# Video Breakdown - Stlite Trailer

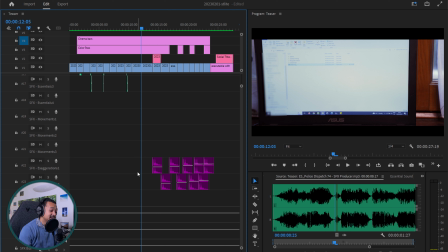12:16 So this was what I call exaggeration audio tracks, because this is what brings the feeling of is it going to work or not.
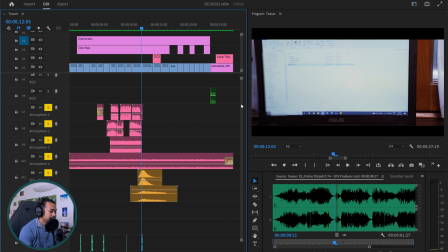12:28 So this is just heartbeats. If I play them, there's nothing.
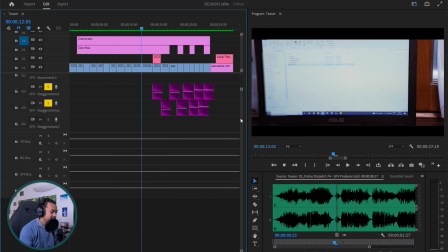12:33 Let me solo those tracks. If I solo those tracks and then go back to the heartbeats, it's taking some time.
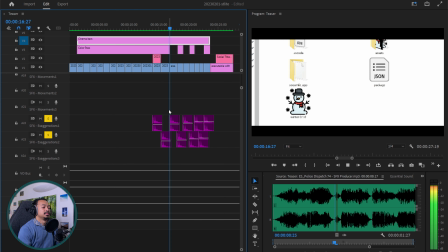12:41 This is a very old computer. This is normal.
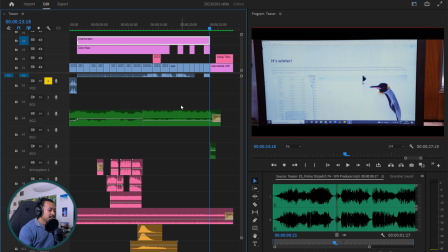12:50 I think you can even hear me breathing in the recording.
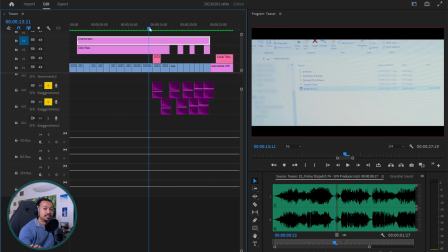12:57 You can hear my breathing between the heartbeats. I think this is unintended. This is actually an intended consequence.
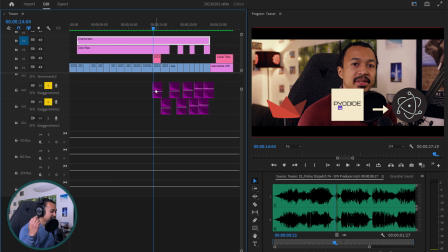13:07 And also those heartbeats, if you can hear it, they've got different volumes. This one is... Oh, I think this one is...
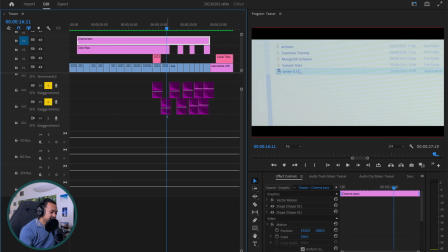13:19 This one is 10 decibels, and the next one is 10 decibels. 7 decibels, 6 decibels, 4 decibels, 2 decibels, 0, 0, 0.
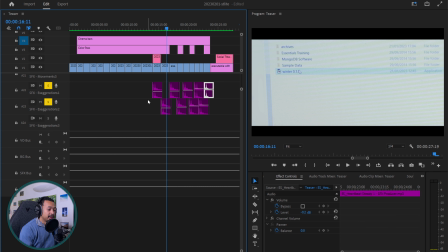13:34 So it's a growing heartbeat that is growing in volume.
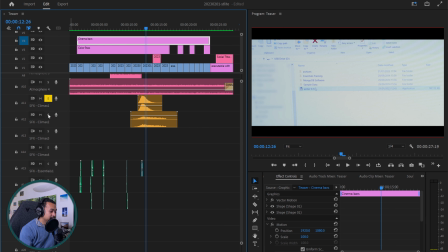13:41 And if you put those heartbeats just after the climax,
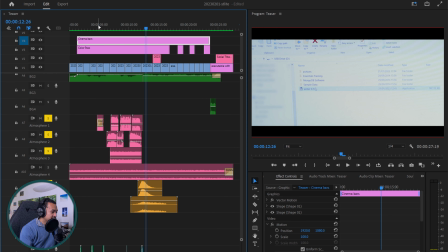13:48 and then the radio, it's going to be...
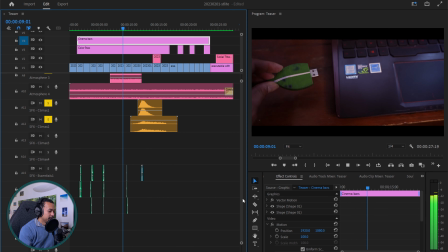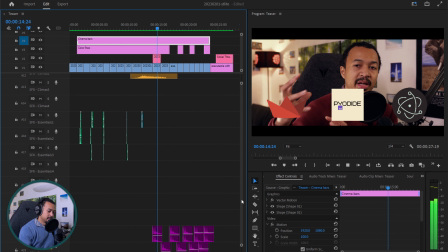13:59 Yeah, it's taking some time. This is a very old computer.
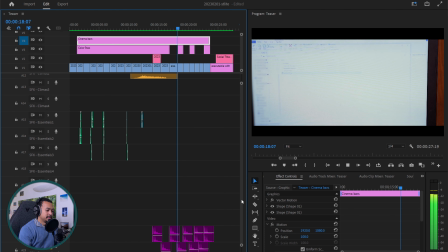14:04 This is normal.
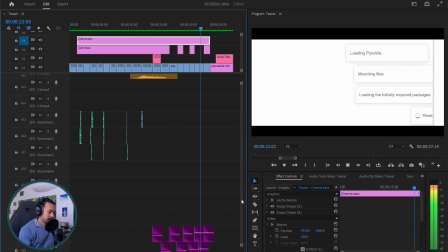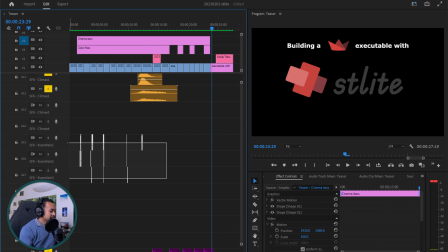14:12 Okay. We're missing those sounds, so you can see 2 more layers. Those are movement layers. There's none, but this is usually in my videos when you see a graphic come in or come out.
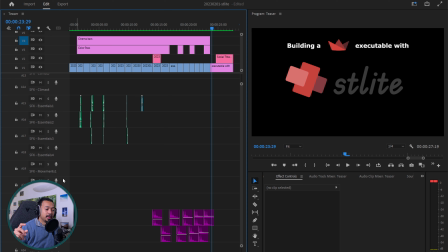14:25 You can hear maybe a small whoosh, like... let me find you a whoosh if I can. Yeah, I've got all of my sound effects here. Usually you can hear all of my movements. Let me find another.
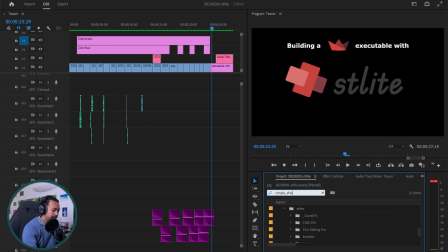14:43 Let me simple SFX just to show you how it sounds like. So this is a sound. This is a whoosh. This is what I would put on those movement layers.
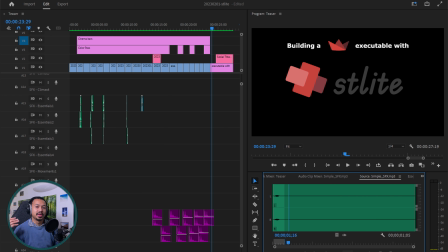14:57 See, it's those graphic coming in, coming out, zoom in, zoom out, all those transitions,
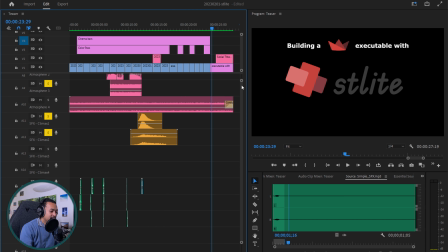15:05 there would be movements, but there's no movement sound effects here.
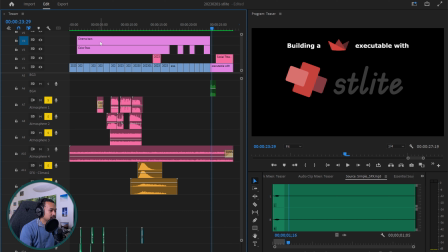15:10 There's no need for one, so not needed.
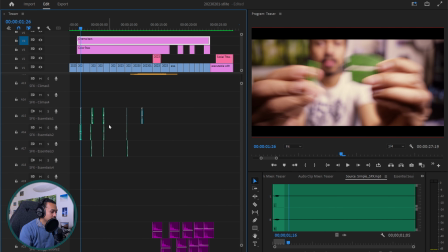15:18 So the last ones are what I call essentials. Essentials is you hear what you see.
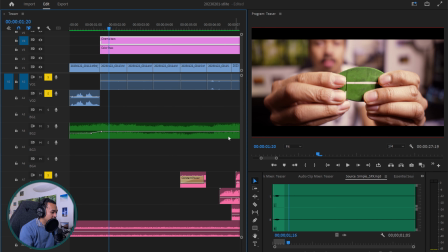15:26 So for example, let me remove the heartbeats and then the atmosphere. I don't need them anymore. Climax either.
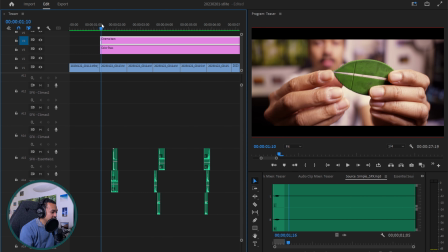15:37 And here, if we focus only on me opening, the USB stick.
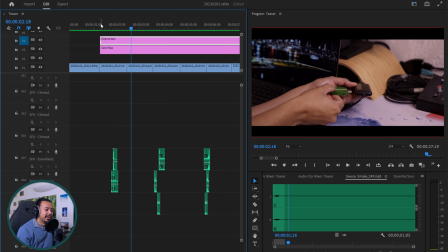15:48 You can't hear anything. There's no impact. There's no sound.
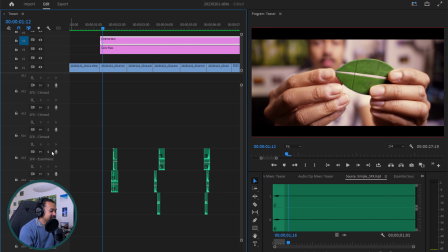15:53 So you don't experience anything. That's sad. And that's where I added. And this is the joy of sound design is if you add sound, it usually makes something. If you remember, I wanted that Mission Impossible feeling.
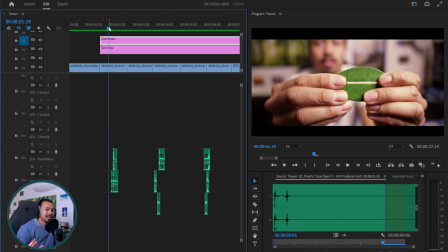16:10 So I wanted those sounds to kind of represent Mission Impossible. And you can see the sound I use is the plastic case open. You know that here's the USB stick in that plastic case.
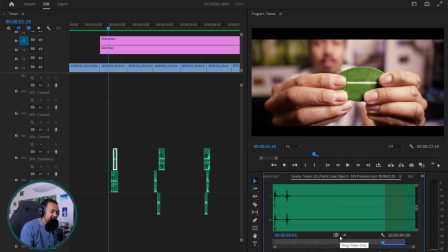16:22 If I play it to you, it's, yeah, it's actually not a very pretty sound all by itself. It's actually very ugly. And this one is also, and wait, this one, plastic case open, and this is a film reel case open.
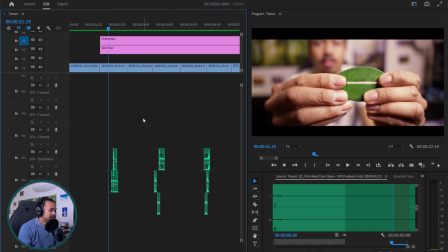16:43 It's opening something again. So it's like two sounds of opening a box. Even if it's not really a box, it's more of a, I don't know, a USB stick opening.
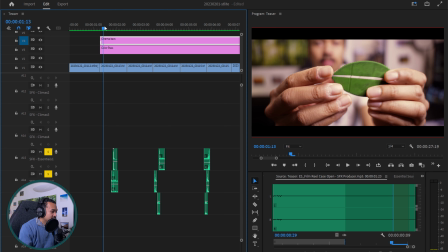16:56 It's nothing to do. But if you put both of them together, it makes for...
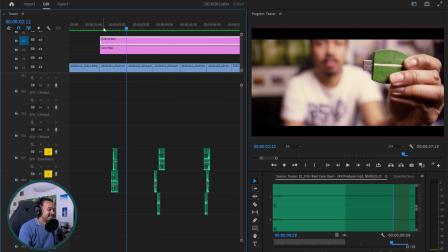17:06 It's absolutely not the sound of a USB stick that you're opening.
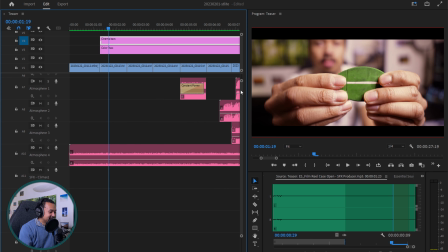17:11 But I don't care, because in the grand scheme of things,
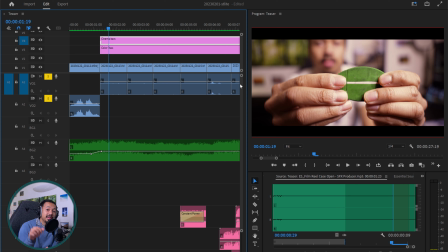17:15 it sounds like your boss opening a suitcase with the important USB stick inside.
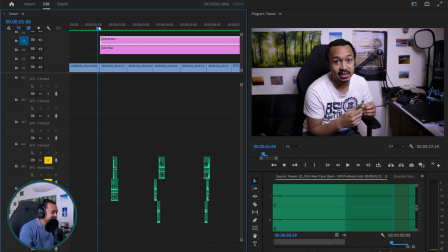17:23 So when you put on the music, it's actually pretty good. See?
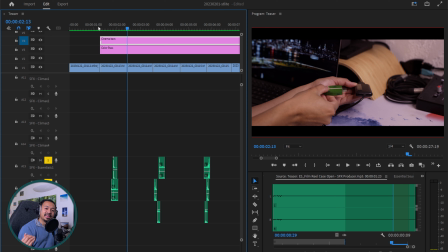17:31 When you hide it behind music, it's okay. It sounds nice. Very odd, I know. And the following one is also very odd. I was really bored when I made this. I was not bored, but this is my favorite part.
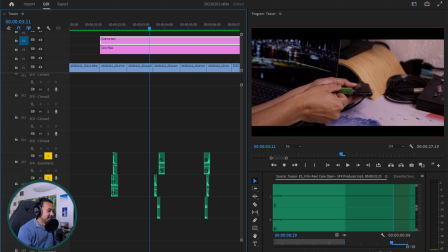17:50 Sound design is my favorite part, and you can see that's why I love playing with sounds. And for example, again, I think this is a button push metal. Yep. Followed by a camera click, like I'm.
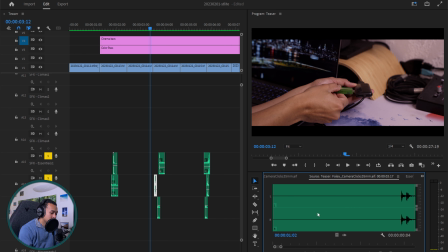18:09 Where's the? Oh, there it is. Yeah, it's just somebody taking a picture. It's not real. Nothing to do with a USB stick and cigarette lights.
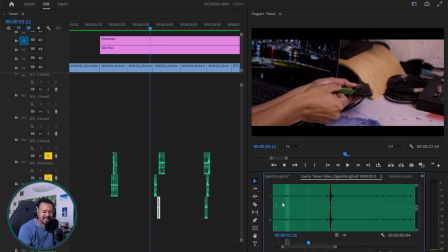18:23 I think it's lighting a cigarette. But all three of them.
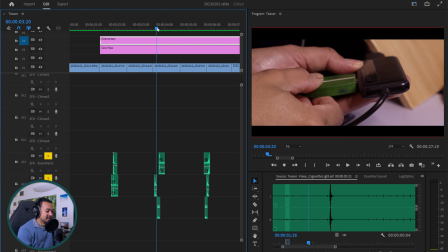18:32 I remember why I wanted to do this. You can see in my movement.
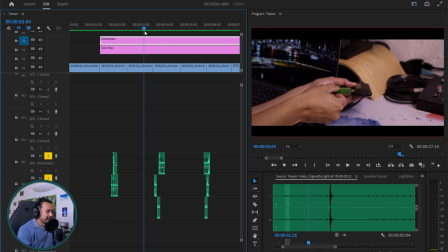18:36 So there's this. I'm going to put the key. And there's a zoom in to focus on me putting the key.
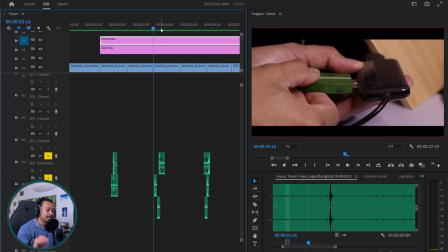18:43 And there's this kind of two-step movement. There's I put the key in there. And then I put the key in the hub. And then I push the key in the hub.
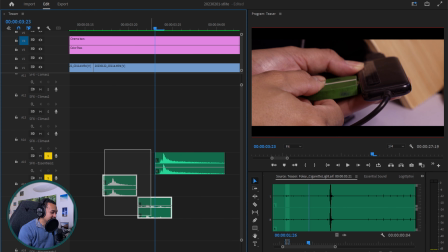18:55 And I really wanted this two steps. So here's the step 1 and then step 2. So this step 1 is I put the key in. Step 2, I push the key in. I really wanted this feeling. And if you kind of hear it, you can hear the first step and the second step.
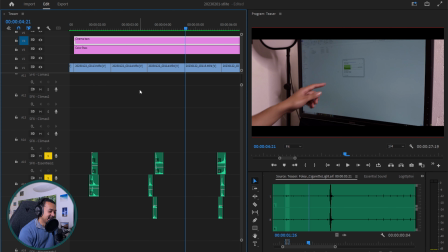19:14 Hopefully, you can hear it. And then I did the same, but opposite direction for me removing the stick. Just take the same, reverse the sounds, and then play them back. Nothing really.
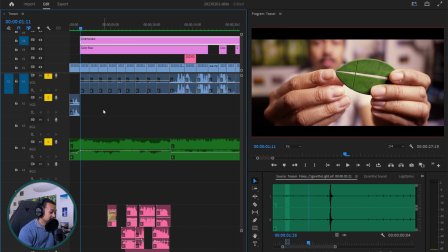19:33 And with background music, it sounds good. Like with background music, you're going to hear it.
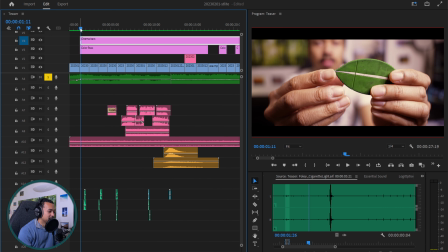19:40 I should hide those, but I don't know how. I don't remember the keyboard shortcut to hide those tracks.
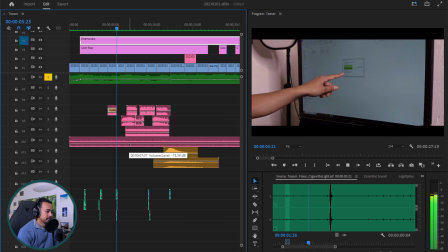19:51 Good enough.
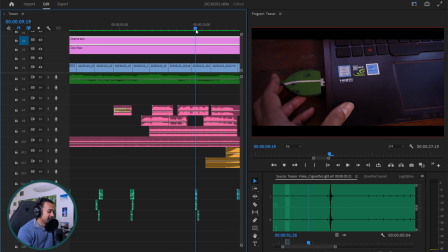19:56 This one here is same. This is also me entering the key, the USB stick in the computer.
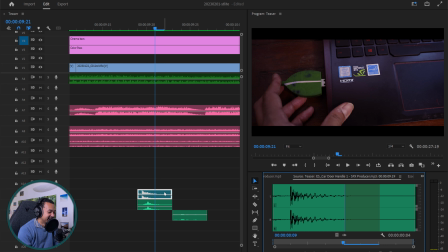20:04 What the hell is that sound? Yeah. So there's a car door handle. Yep. And a camera click. This is the same camera click, but this one here, cigarette light, it's all the same.
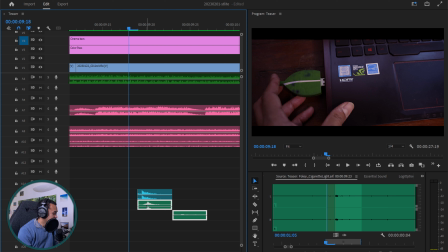20:17 I think only that blue one is changing, because I usually color my sounds in blue for the essentials.
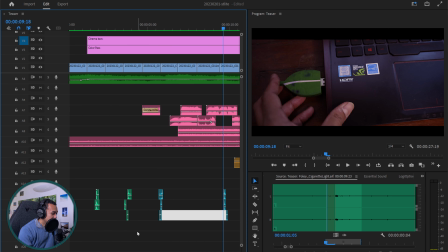20:25 Let me put that in blue, and then this in blue.